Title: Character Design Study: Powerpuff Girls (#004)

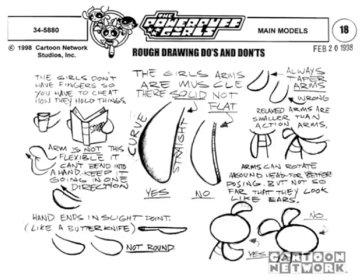20:04 are badass and the irony of that they're just little girls but they're like super powered and beating everyone up you know and characters like the villains like him and fuzzy lumpkins like they're weird characters that adults can kind of relate to like him is the devil you know and fuzzy lumpkins like a
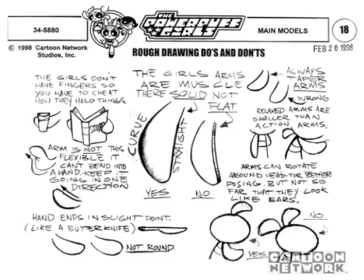20:20 like a hick like backwards you know like really violent kind of uh you know so so adults get that while kids will be like oh he's a funny character but they might not get the cultural reference so i think they did an amazing job on powerpuff girls um appealing to both adults and
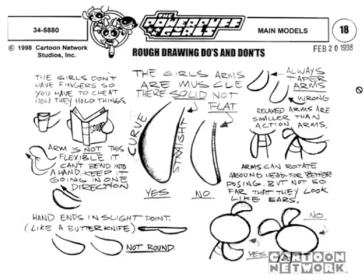20:36 children you know the full spectrum so let's see uh relayed arms are smaller so look the arms change uh size and stuff always taper arms okay and
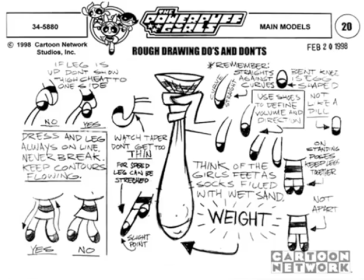20:46 don't let them look like ears okay so the the sock weights um and you see there's elasticity to all these things like the arms and legs they can stretch to help basically convey movement and feeling and mood and stuff better and
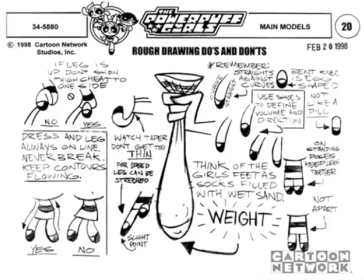21:03 you know they either here I said they stick to that the legs don't you see they say you can cheat and just and get rid of the side so that's another type place where they're choosing design simplicity and like aesthetics over realism don't make the taper too run curve versus straight this is a big one that I need to personally apply in my
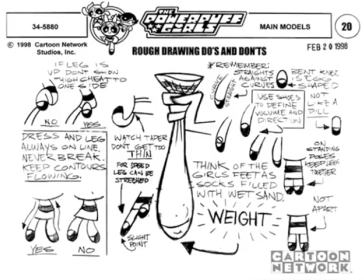21:22 work more but curved lines against straight lines really big thing for creating aesthetically beautiful stuff um cool and then when the bent knee is egg shape all that great stuff all right so I was going to do a little drawing I think this video was kind of long
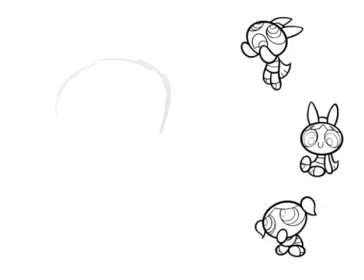21:39 so I'm trying to make it quick but let's Let's try to apply some of the things we learned and use it to make a drawing of one of these Powerpuff Girls. So remember, first thing is we got the pill shape.
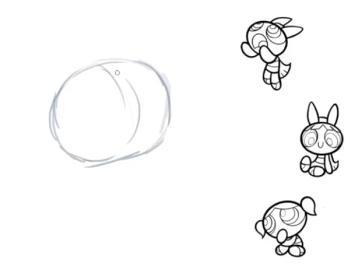21:54 And so what I'm thinking is something like this. Maybe I made it a little too wide. Oops. Let's make this work. So you got the pill shape.
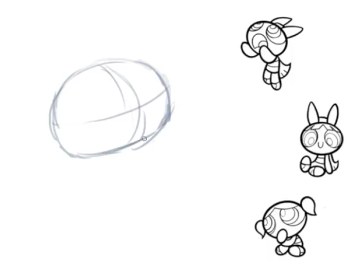22:06 It gives you enough room to something like that. I'll draw the body and then I'll go over it with a pen to do it all right and then it's about two heads tall so one two let's go down here remember
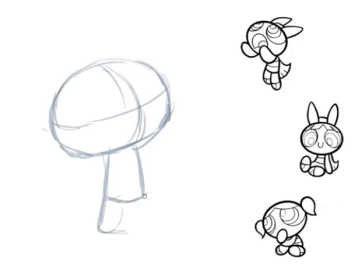22:21 that the legs just follow this design here okay and then the stripe not too big not too thin not too thick goes over shows the volume and stuff we've got I
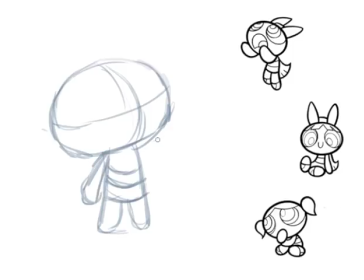22:40 think I tapered it too small here let's do like remember we had the little hand so she's like a maybe they're like giggling and then the eyes are cool so let's first do the hair who should we draw this is you know look this could be any powerpub girl at this point until I um until I add
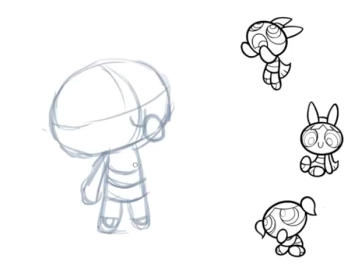22:59 one of their let's see that like that until I add one of their uh hairdos then you know so let's this This looks like Bubbles, she's really cute, so let's do that. She's like giggling, maybe she saw a squirrel or something. Alright, and let's see what the line of action is, kind of going like this. So how can I convey that with her?
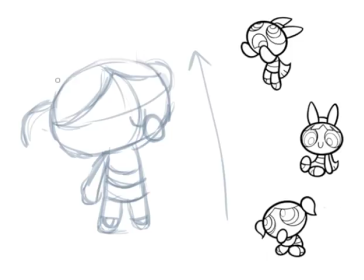23:21 Since it's not like a lot of action, I'm not gonna point it up, because that would make it feel like she's jumping or something, and I want a calm mood. So I'll have her little things pointing down, like that. See, they're kind of following this line. Maybe I could even have them on. But no, it's not that important. There's not a lot of action going on, so I'm not trying to force a line of action that much.
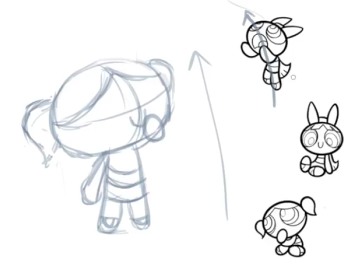23:40 But here you can see, like, boom, line of action. And then this, actually, I guess the line of action could be considered going down. And so this is kind of bending down. You see, it doesn't have to, they didn't make the bow, I mean, that wouldn't even work, but they didn't make the bow point down. They just kind of, they did a little bit, you know, to start to indicate that.
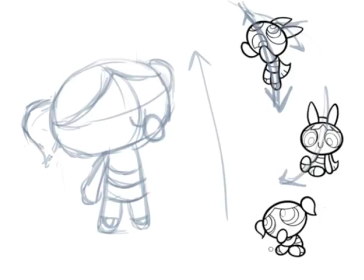24:00 Here's the line of action on this one. And here's line of action on that one.